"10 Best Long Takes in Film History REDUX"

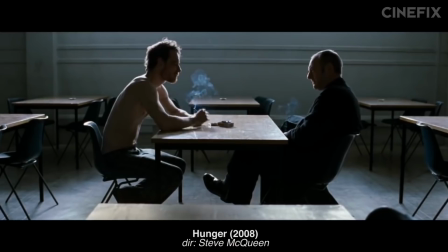733s
The Before trilogy is filled with simple, static wonders that ease us into a world of gentle conversation. While Hunger crackles with a sharp bite of 17 and a half minutes of whip sharp dialogue.
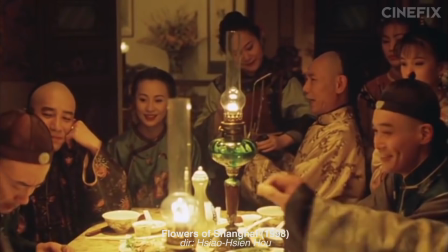745s
However, for our pick in this new category, we adore the opening scene from Flowers of Shanghai.
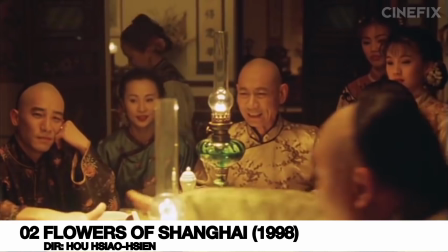752s
Shin has staged a wonderfully alive moment here,
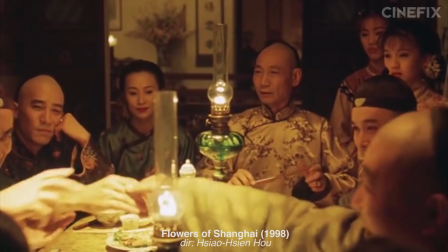755s
and to be set in front of it and offered an opportunity to witness it even uncomplicatedly and plainly is a treat.
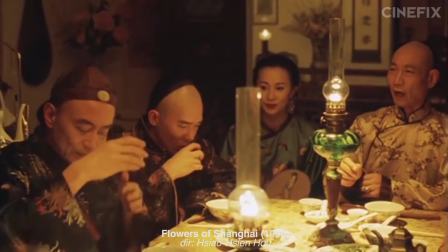762s
But by gently working the camera back and forth across this particular scene, he manages to add just a little extra to the telling.
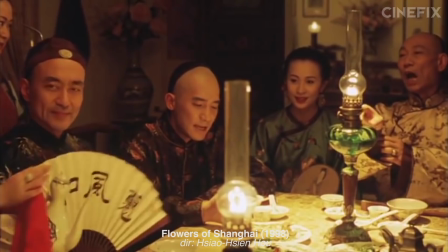768s
The in particular casual way in which this scene is shot, conveys an unmistakable fondness for its subjects.
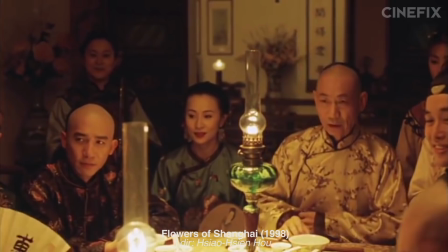774s
There's no real hurry, no real aim, no real shape or structure. The camera appears to find each person at the table as fascinating as the next.
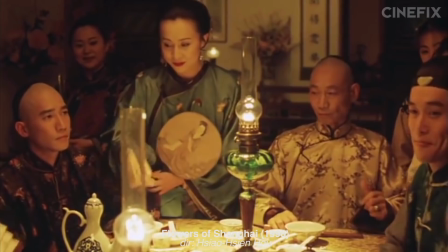783s
Each speaker as interesting as his listener, each participant as telling as its bystander.
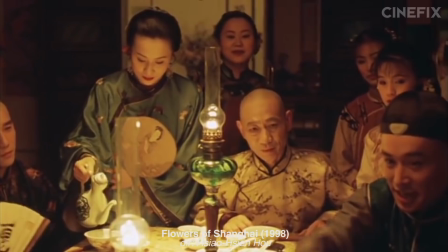788s
All of them just the tips of their own personal iceberg of unimaginable depth.
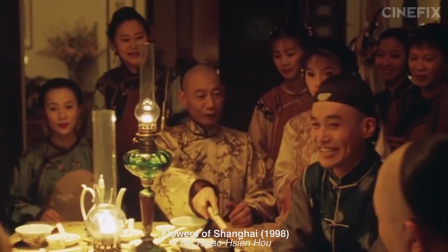793s
This shot is so entranced by the reverie of life's little detail that it has resolved itself not to focus on any one particular place,
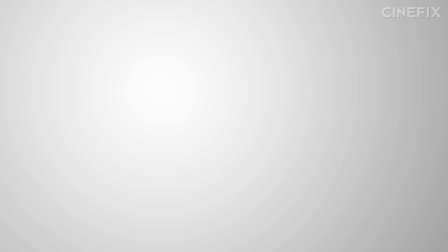800s
but to just enjoy itself taking it all in. And the way it moves invites us to wander along with it.
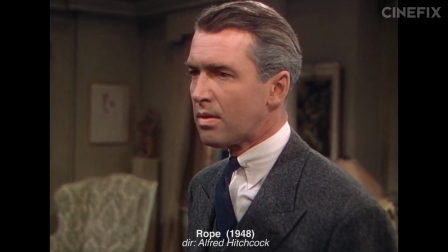807s
Last but certainly not least, the last five years have seen an explosion in those films that are undertaken top to bottom in one single take.
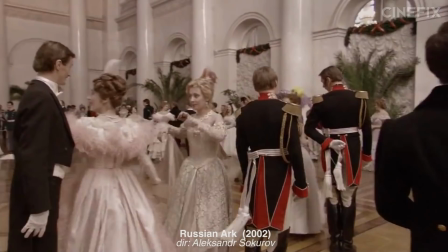814s
Where previously our options were pretty much just rope, Russian Ark, and PVC one,
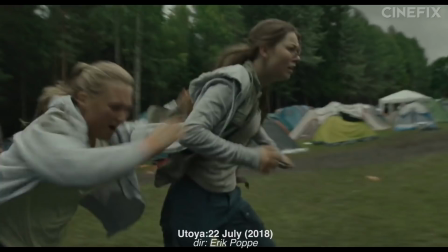819s
all awesome examples with their own flaws, there are tons more to choose from today.
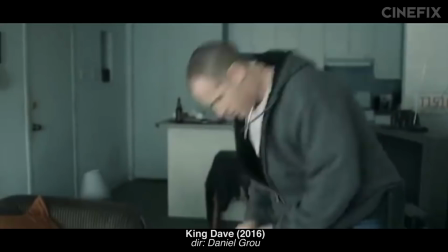824s
Utoya 22 July is a harrowing real time portrayal of an attack on a summer camp.
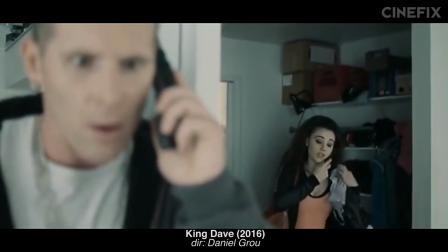829s
While King Dave is a wildly fresh approach that inexplicably combines a one-er with a non-linear storytelling structure.
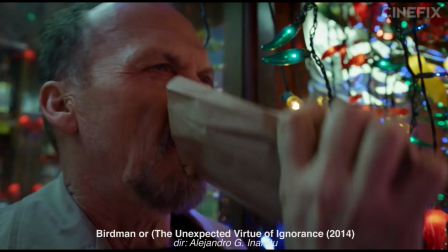835s
And if you love the longest of long takes, A Boy, A Girl, A Dream, Lost in London, and A Shadow Behind the Moon are all worth a watch too.
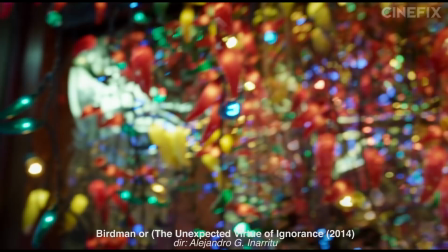842s
We obviously can't forget Birdman, the Oscar winning film made to appear as a single one-er, and it's freaking awesome.
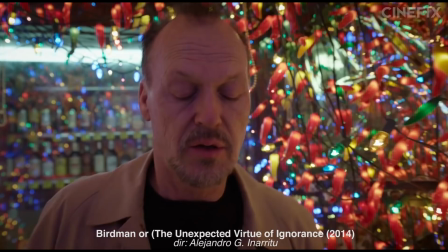848s
But if Cuaron loses points for digital trickery, so does Iñárritu. We're holding this spot for the real thing, Victoria.
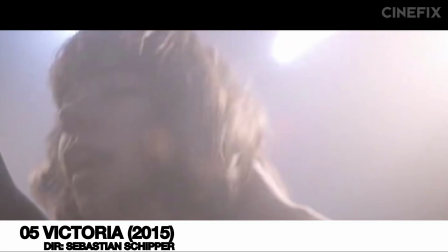855s
That's right, Victoria is the real deal. an entire film from tip to toe shot in one take.
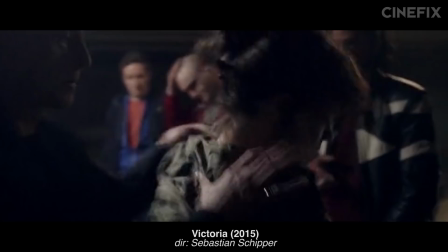861s
The pacing isn't perfect, and the conceit certainly has its ups and downs. But it's the best effort yet at one take cinema.
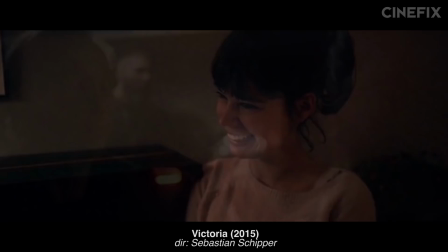868s
In its 140 minute run, the film zigzags across most of Berlin.
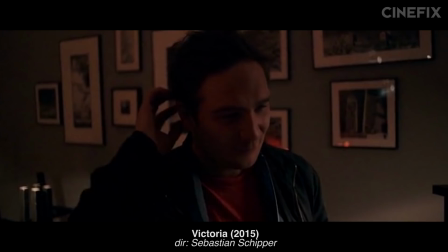872s
It takes its tone through a number of paces and elicits performances with the kind of genuine continuity that can usually only be found in the theater.
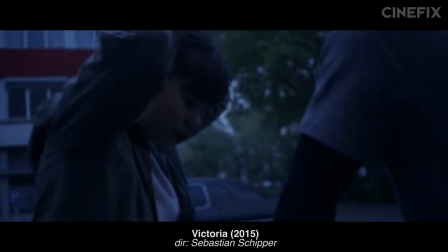879s
But it's not theater, it's cinema at its boldest. This long, elaborate piece of camera work, a performance in and of itself,
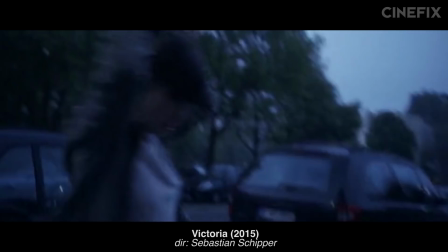886s
unfurling as a wonderfully varied piece of kinetic calligraphy, the making of the project was as bold and reckless and naive as its characters,
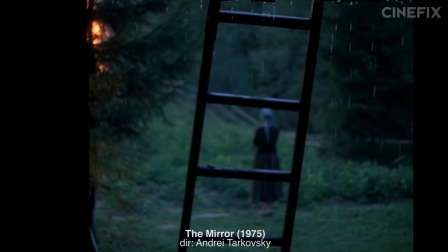894s
but it paid off, which is why it's our new pick for one of the best long takes of all time.
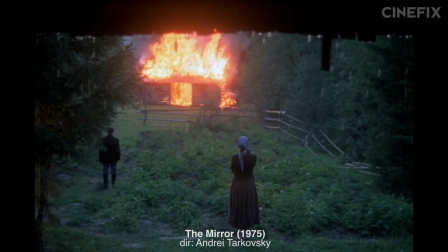899s
Well, technically number two, because remember we moved the mirror up? But you know what? It doesn't matter. The order literally doesn't matter anymore, if it ever did.
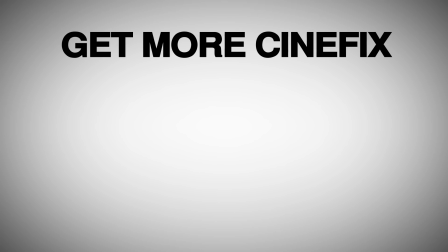907s
I don't know. So, what do you think? Did we get it wrong again? Did we leave out more great long takes? I'm sure we did. there are tons. Tell us which ones and maybe we'll finally nail it in 2023. And until then, be sure to subscribe for more Cinefix movie lists.